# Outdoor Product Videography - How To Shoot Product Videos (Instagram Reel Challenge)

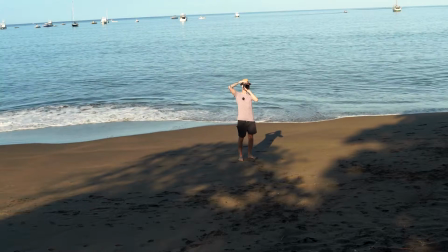8:20 Okay, and you're just going to jog down towards the water. Yep, action.
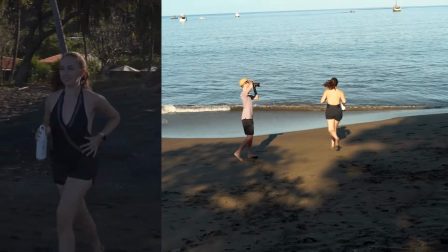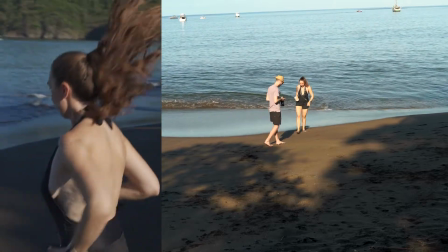8:33 Just check that back. And now I just want to get some shots of Eva actually just playing around in the water, kicking the water.
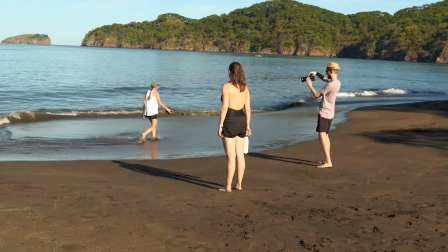8:43 You up for that? Yeah, let's do it. Okay, let's do that. So I'm going to set the frame to be closer up.
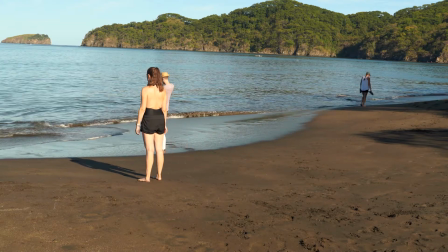8:56 Okay, action. Action.
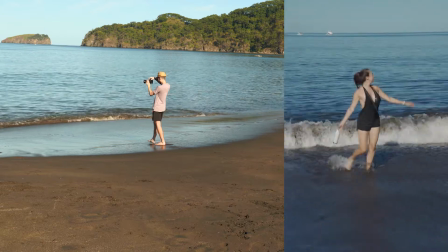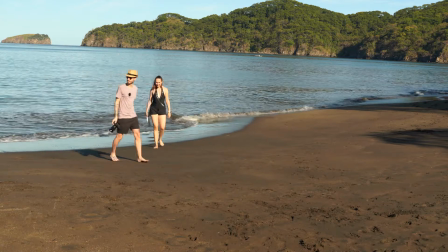9:08 Nice. Okay. There's 2 more shots I want to get. One of Eva actually drinking the water, and then one where it's just the product on the beach with a good background, and then I think that'll be a wrap.
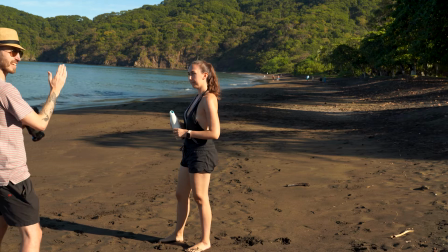9:22 So, Eva, so you're just going to stand side onto the light. So, yep, that's perfect.
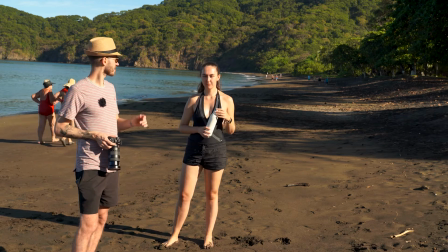9:29 By standing side on to where the sun is, we have some contrast here on this side of her face.
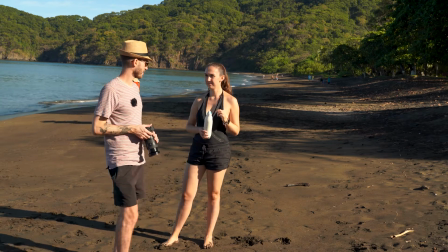9:35 I'm going to make sure that I set the exposure right, and yeah, we just want the Costa Rica Pura Vida slogan in shot.
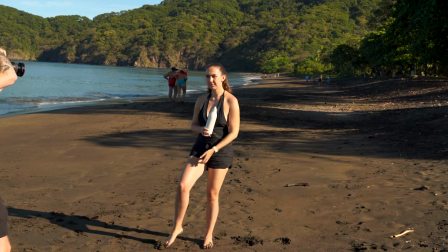9:44 And you've been exploring the beach, exploring the area, and you're finally thirsty and ready to take a drink.
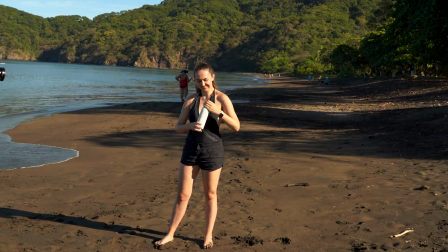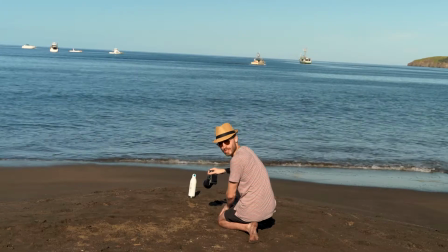10:04 So I'm just going to end with something different. I'm just going to go for a pull focus on the water flask.
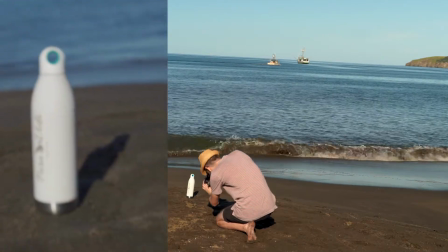Alright, so it's my turn, and because Greg went first, I want to make my concept completely different than his. So I'm just going to focus on the water, some close-up shots. I'm not really going to focus on a model, which in this case would be Greg. And when it comes to my concept, I think a lot of that will unfold only in edit, because I really didn't think about it too much. I'm just following my intuition and we'll just see what happens.
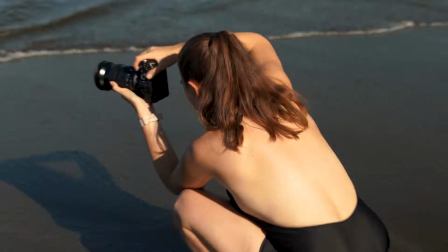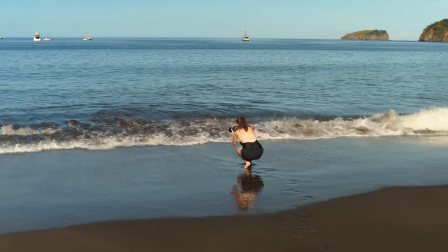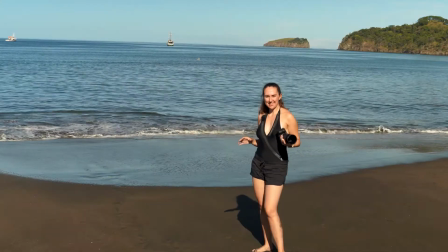10:53 And now I'm going to ask Greg for some help.
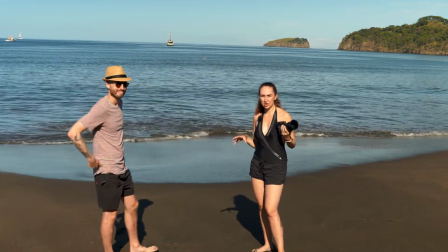10:55 I would just need a little bit more movement, some splashing, jumping, so I can just capture a little bit of a movement in the water.
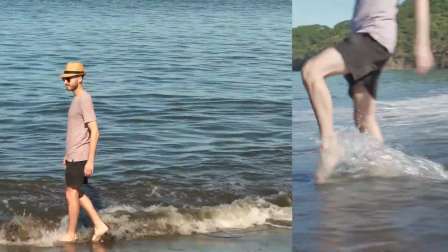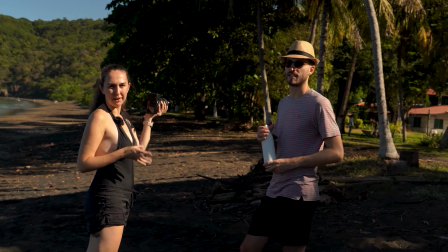11:10 Okay, so I'm looking for a nice background, nice exotic background to contrast with the water a little bit.
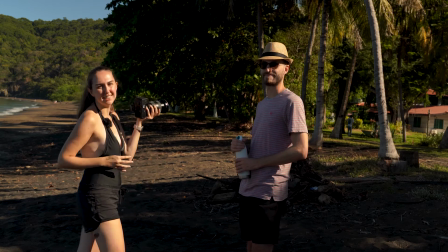11:16 It looks like this is going to be a good spot because there are some palm trees in the background. It looks really nice, really juicy in this light.
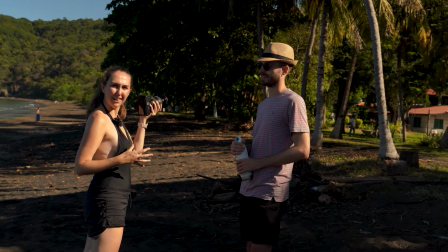11:23 I hope it's not too bright already, but let's see what happens.
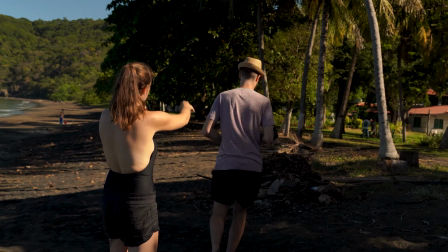11:28 Okay, so you definitely need to send somewhere over there. Right, for example, yeah, here.
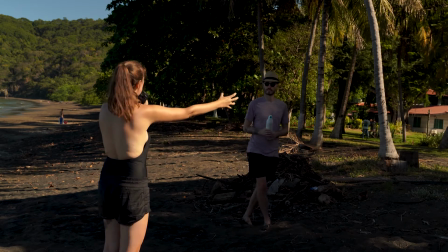11:33 Move the bottle like so, just stick it out, stick your hand out. Let's try again.
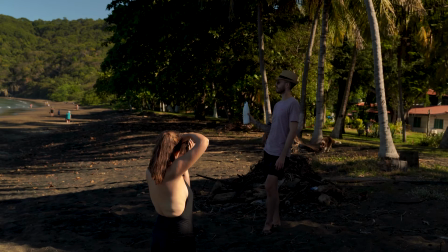11:41 And again. Cool, can you try to, it could be even higher. Can you just like, so it's like spins in the air? No, wasn't ready. All right.
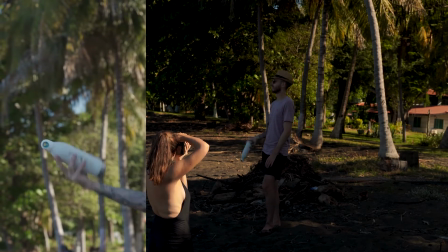11:57 A little bit more delicate. Again.
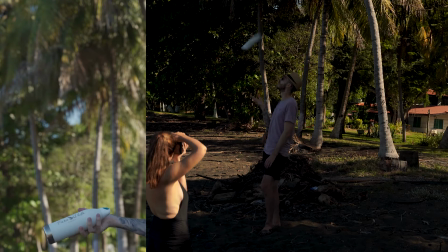12:04 Again. Again. All right, so here is my spot for some final and detailed shots.